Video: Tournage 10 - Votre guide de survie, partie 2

La plupart des caméras que vous allez utiliser sont petites et légères. C'est pourquoi il va falloir faire attention pour garder une image stable, histoire d'intéresser vos spectateurs plus que 30 secondes. Ce n'est pas toujours intéressant quand vous cherchez comme ça pendant 5 minutes. La manière la plus facile d'avoir une image stable, c'est évidemment d'avoir sous la main un trépied. Comme ça, votre image est toujours stable. Si jamais vous n'avez pas de trépied, vous pouvez user de débrouillardise.
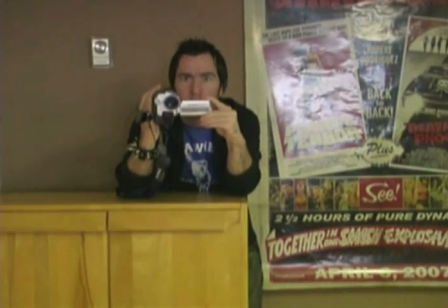41s
Comme par exemple, appuyez-vous sur un meuble, sur
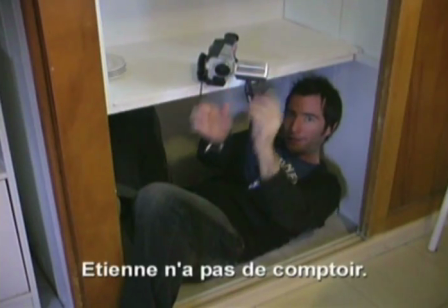49s
une chaise, sur un comptoir, ou même un membre de votre équipe. Vous savez, dans une équipe, il y a toujours quelqu'un qui est là, comme ça, et qui ne fait absolument rien. Utilisez-le. À côté de vous, dessus, comme ça, il va servir à quelque chose et votre image va être plus stable.
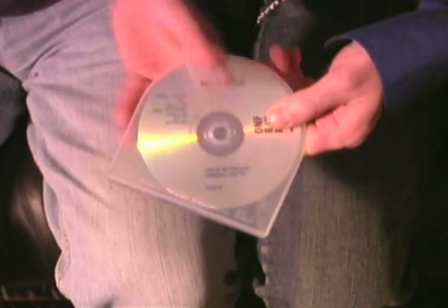Maintenant, parlons des différents effets que vous pouvez créer avec votre caméra, histoire d'agrémenter un peu votre mise en scène. Pour illustrer ces effets, nous allons vous présenter des extraits de Nelly Elio, un petit bijou de court-métrage québécois.
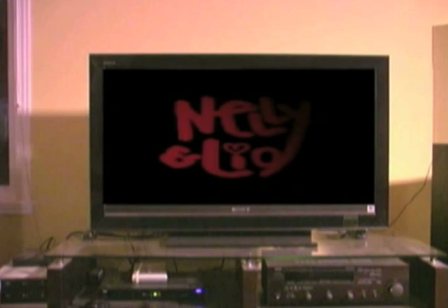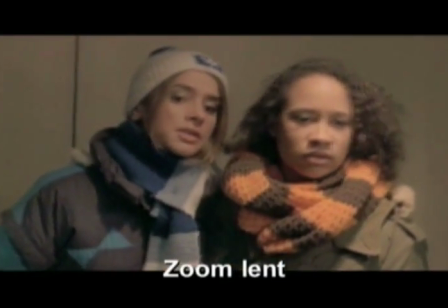112s
Le zoom lent. On appuie doucement sur le zoom pour suivre une discussion ou une action en y donnant une intensité grandissante, un suspense.
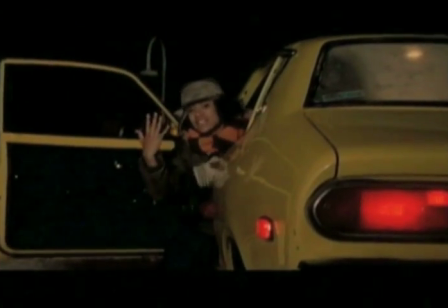122s
Le zoom rapide. On appuie fort sur le zoom pour créer un punch, pour appuyer une action rapide ou un dialogue choc.
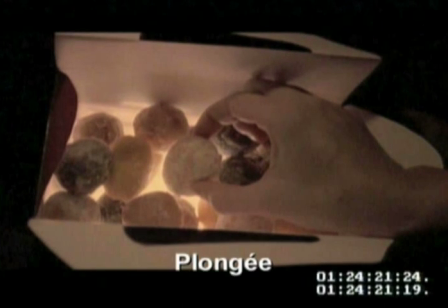134s
La plongée. On se place plus haut que le comédien pour le filmer. Ça donne l'impression que le personnage est inférieur, dominé, victime.
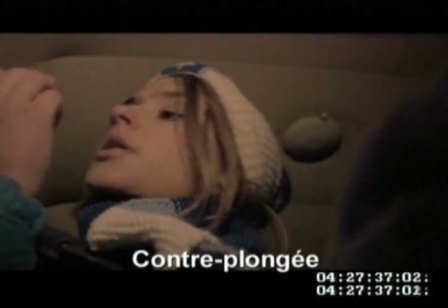143s
La contre-plongée. On se place plus bas que le comédien pour le filmer. Ça donne l'impression qu'il est plus grand, imposant, supérieur.
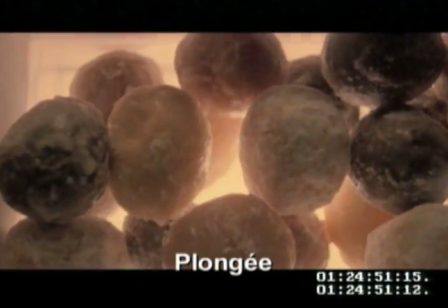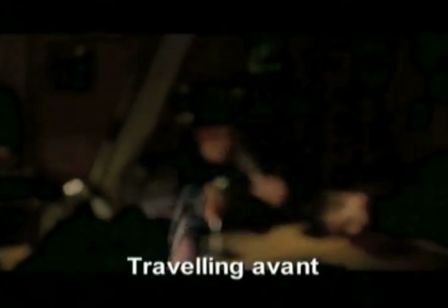156s
Le travelling. La caméra fait un mouvement vers la gauche, la droite, l'avant ou l'arrière.
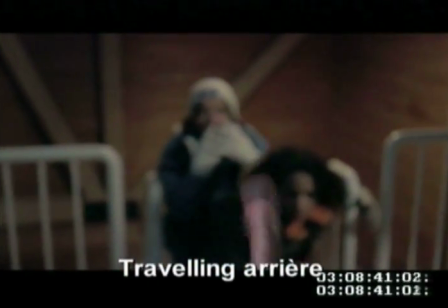161s
Ça peut être lent ou rapide, poursuivre vos personnages ou poursuivre une action.
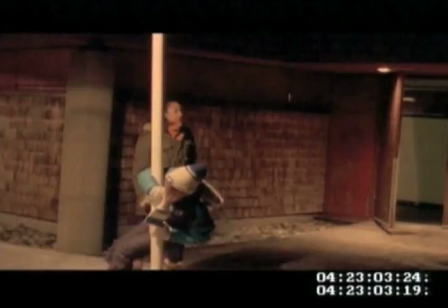168s
Le panoramique. La caméra pivote de gauche à droite ou l'inverse en restant au même point.
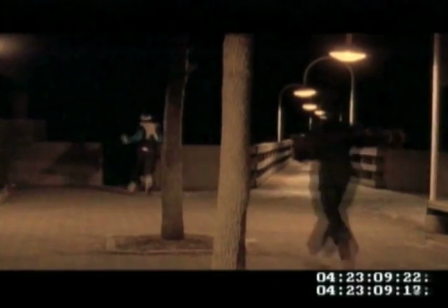173s
Ça sert à suivre un déplacement ou aller chercher un sujet ou un bruit qui était hors cadre. La caméra à l'épaule.
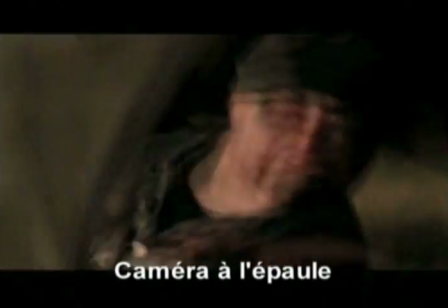180s
On filme sans trépied pour être plus dans l'action. On peut aussi agiter volontairement la caméra pour donner une impression de stress, d'urgence, d'intensité.
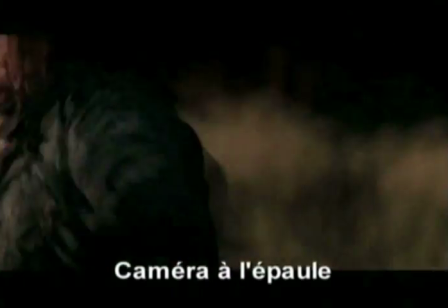188s
C'est bon pour une scène d'action, de suspense ou d'horreur. À éviter lorsque ça n'est pas utile.
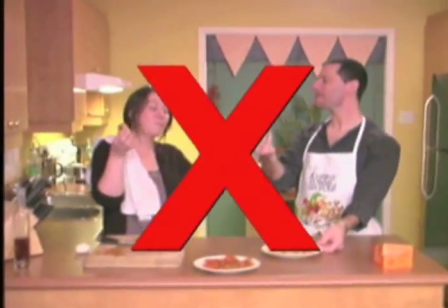193s
Vous allez donner mal au cœur au spectateur. La caméra subjective.
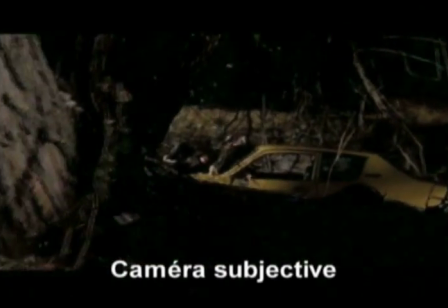198s
La caméra représente la vue d'un personnage. Ce qu'on voit à l'écran est littéralement ce qu'il verrait avec ses propres yeux.
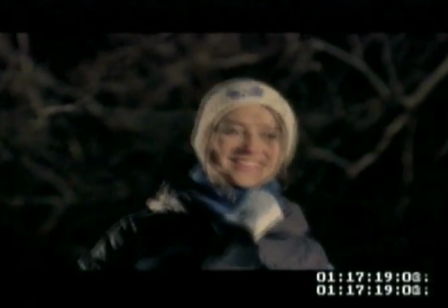204s
Ça sert à s'identifier au maximum au personnage.
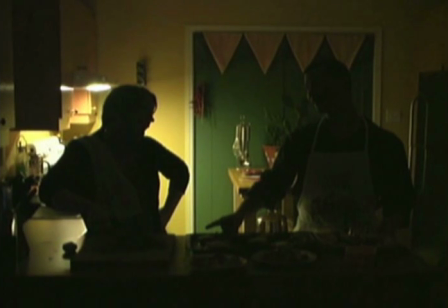221s
Une autre chose importante à maîtriser, c'est l'éclairage. Lorsque vous tournez à l'intérieur, l'idéal c'est de vous servir de la lumière ambiante.
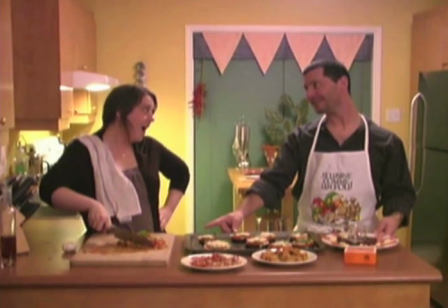228s
Si à l'écran la pièce est trop sombre, n'hésitez pas. Ajoutez de l'éclairage, allumez toutes les lumières, ouvrez les rideaux.
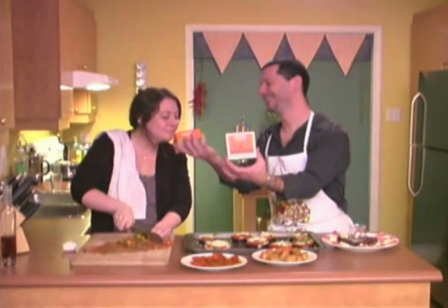235s
Mieux vaut une image trop éclairée que pas assez. Au montage, diminuer la lumière est plus facile que de l'augmenter.
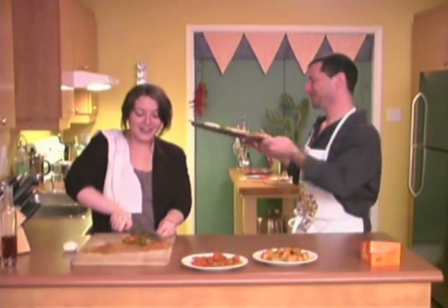246s
Et surtout, attention, ne filmez jamais face à votre source de lumière. Placez-vous toujours dos ou à côté de celle-ci.
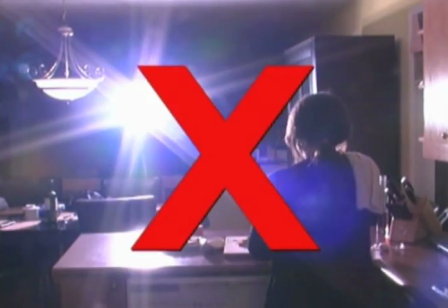253s
Sinon, votre sujet sera sombre. et vous allez sûrement manquer votre recette.